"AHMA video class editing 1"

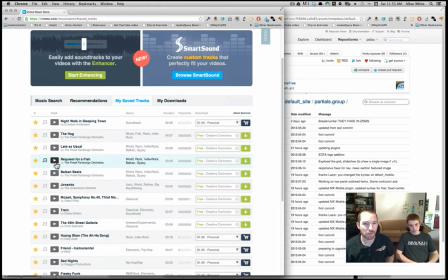The Vimeo music store, and I was looking for something that I think I played this for some of you guys, but I was looking for something for my reel.
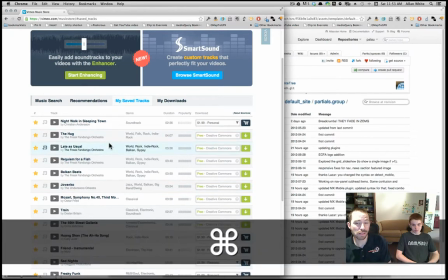Good stuff. So, but anyway, the key is that these are instrumental pieces.
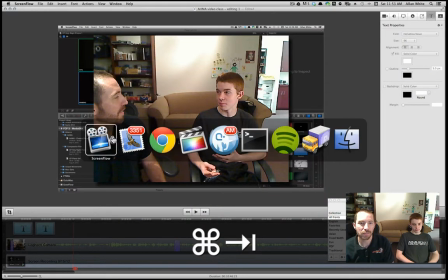You can use, you know, some song from iTunes or whatever, but I don't recommend that, because I think it's just not going to be as effective.
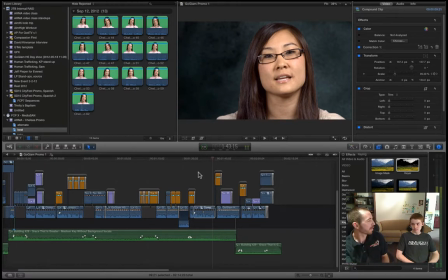Because if someone's talking underneath someone else talking, you know, in the background, that's going to get really distracting for your listeners. So I'm going to wrap this up. I just wanted to kind of give you a feel for the editing process here, and to show you a finished piece.
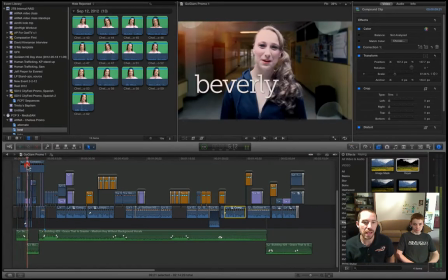And this is one that I spent about a day on. I tried to move pretty quickly through it,
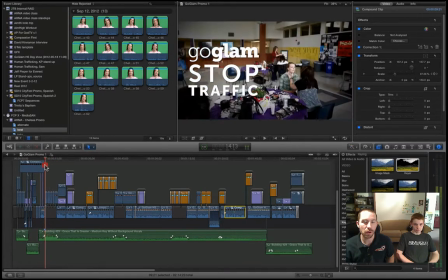you know, partially to honor the client's budget, to honor their budget, but also to just to get it done and get it done quickly.
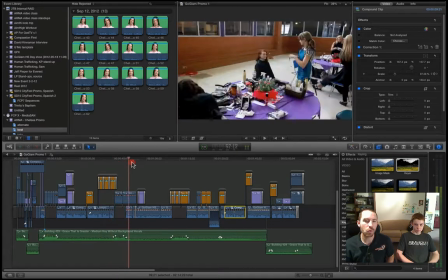Now, you know, it's nice to have a tool like Final Cut 10 and to know how to use it, because you can do some really great things.
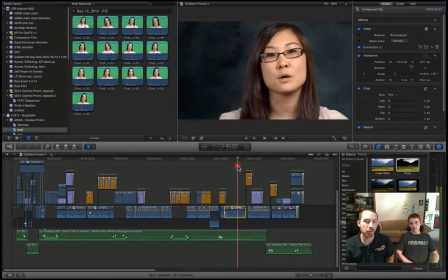But really, some of these fundamental things are things you can do with any video editing tool.
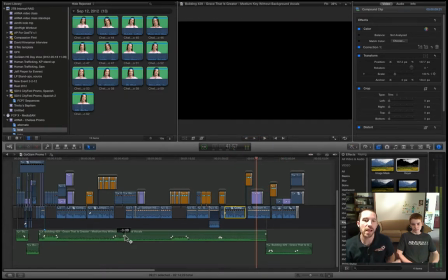Again, the fundamentals of music underlying your story, of letting the music come up every now and then. Like sometimes you'll want to actually bring in like a piece of the chorus. Like if you have a piece that has, you know, words and things like that in it, then yeah, great, bring it in these little sections and let that go and show some stuff.
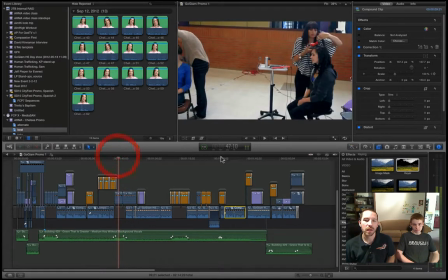You know, you know, show what's happening, you know, or show some photos or media that you have.
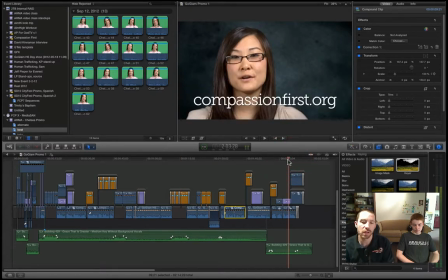And I like to wrap it up with the end of the song, or with something that's going to come to some kind of, as we say in music, is going to resolve. Like the music's going to sort of come to a conclusion. So listen to this.
Or find us on Facebook at Go Glam Stop Traffic.
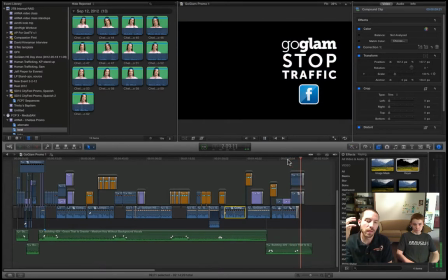That whole da da, and you can kind of see it.
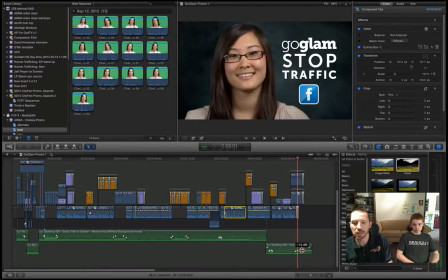You kind of hear it right through here, and you'll see how I kind of boosted it a little bit right at the end there, so that you could, right as soon as she's done talking,
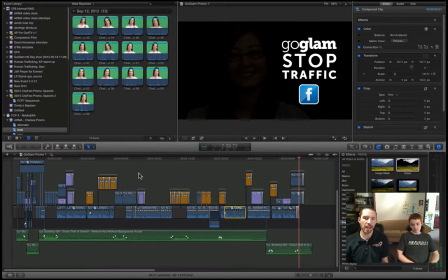it's back to that. Now, one other technique before we wrap up today is called the L cut, and you'll see that happen right here.
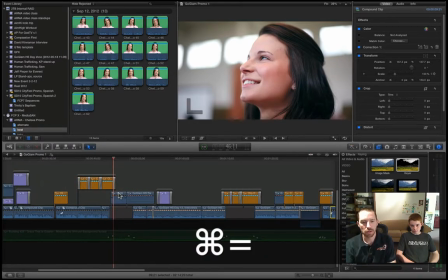And I want to zoom in a bit, and I want you to focus on the audio.
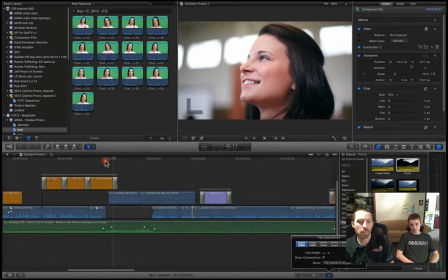So let's just see audio for now. Okay. Now what I've got is I've got the music going on, and I've got this B-roll playing.
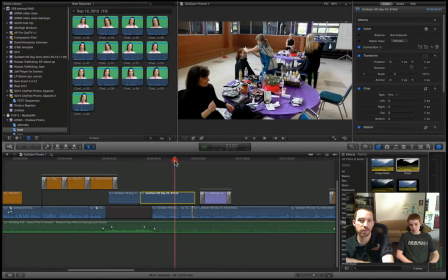See the B-roll here? It's this clip here, and it's the girls working on this stuff.
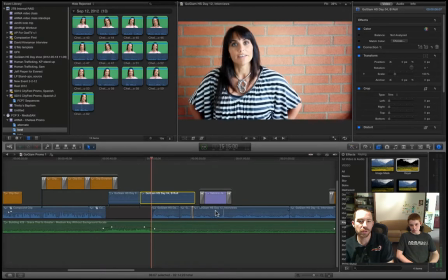But you hear this other person start to talk. That's what this is. Okay.
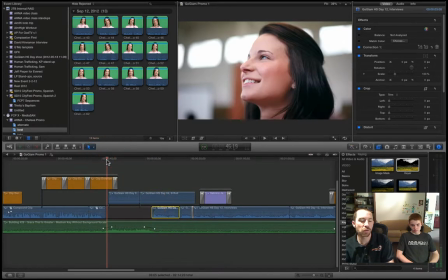So here you're gonna notice you're gonna hear her before you see her.
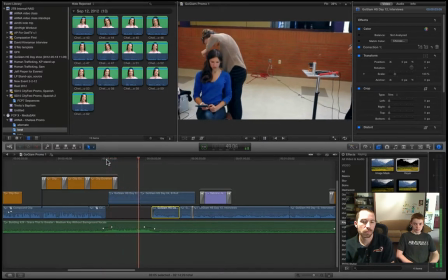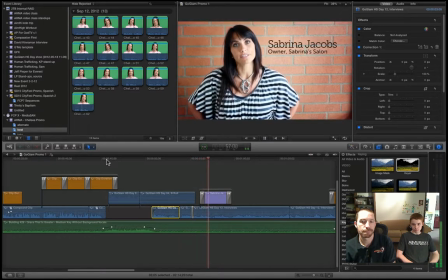Salon. It was really exciting helping Compassion First get girls out of sex trafficking in Indonesia.
What we've done, that's called an L or a J cut, depending on which way you look at it.
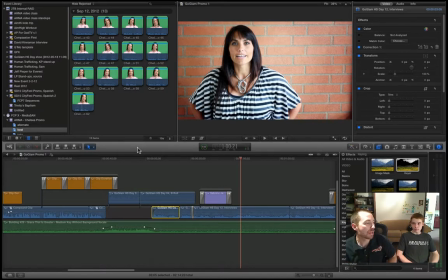Basically, the idea is you're hearing something or somebody before you see it, and that's an effective technique to lead you in. You know, it would have been more. It just would have been boring if you had finished your little music clip, stop the B-roll, and then you start to hear her.
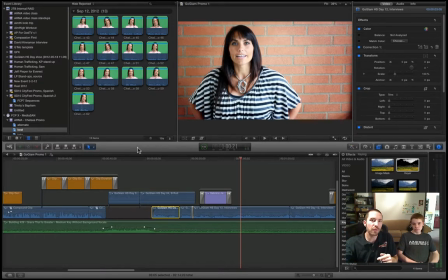You know, it's kind of like it's getting your brain ready for what you're going to see next. So it's an effective technique. You can do a lot with that. In fact, I'm probably going to do that with Chelsea's thing when she's going into talking about the voiceover only.
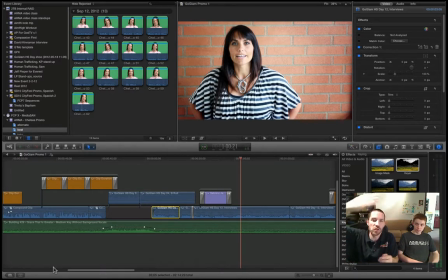Yeah, the voiceover where you're seeing her. Like I'm going to start showing B-roll before that, especially because she does that cute little thing with her lips. Sorry to pick on you, Chelsea. I know you're doing your best, but it was just adorable, and I had to mention it. So, but I'm sure you won't do that next time, right?
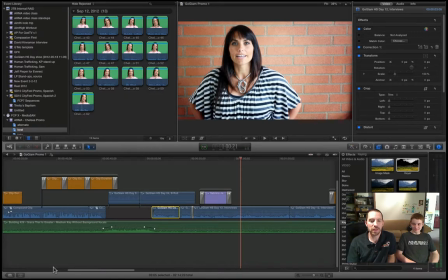So that's one thing that I'm going to do is kind of cover that with some stuff like this,
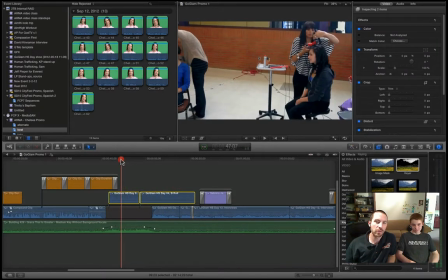some B-roll, and so we're gonna show some Indonesia stuff.
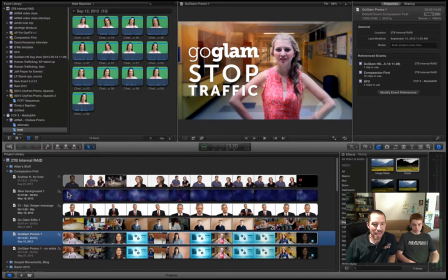Let's see. I'm trying to think if there's anything else I want to show you today. Now is the chance where Chris gets to ask any questions he wants.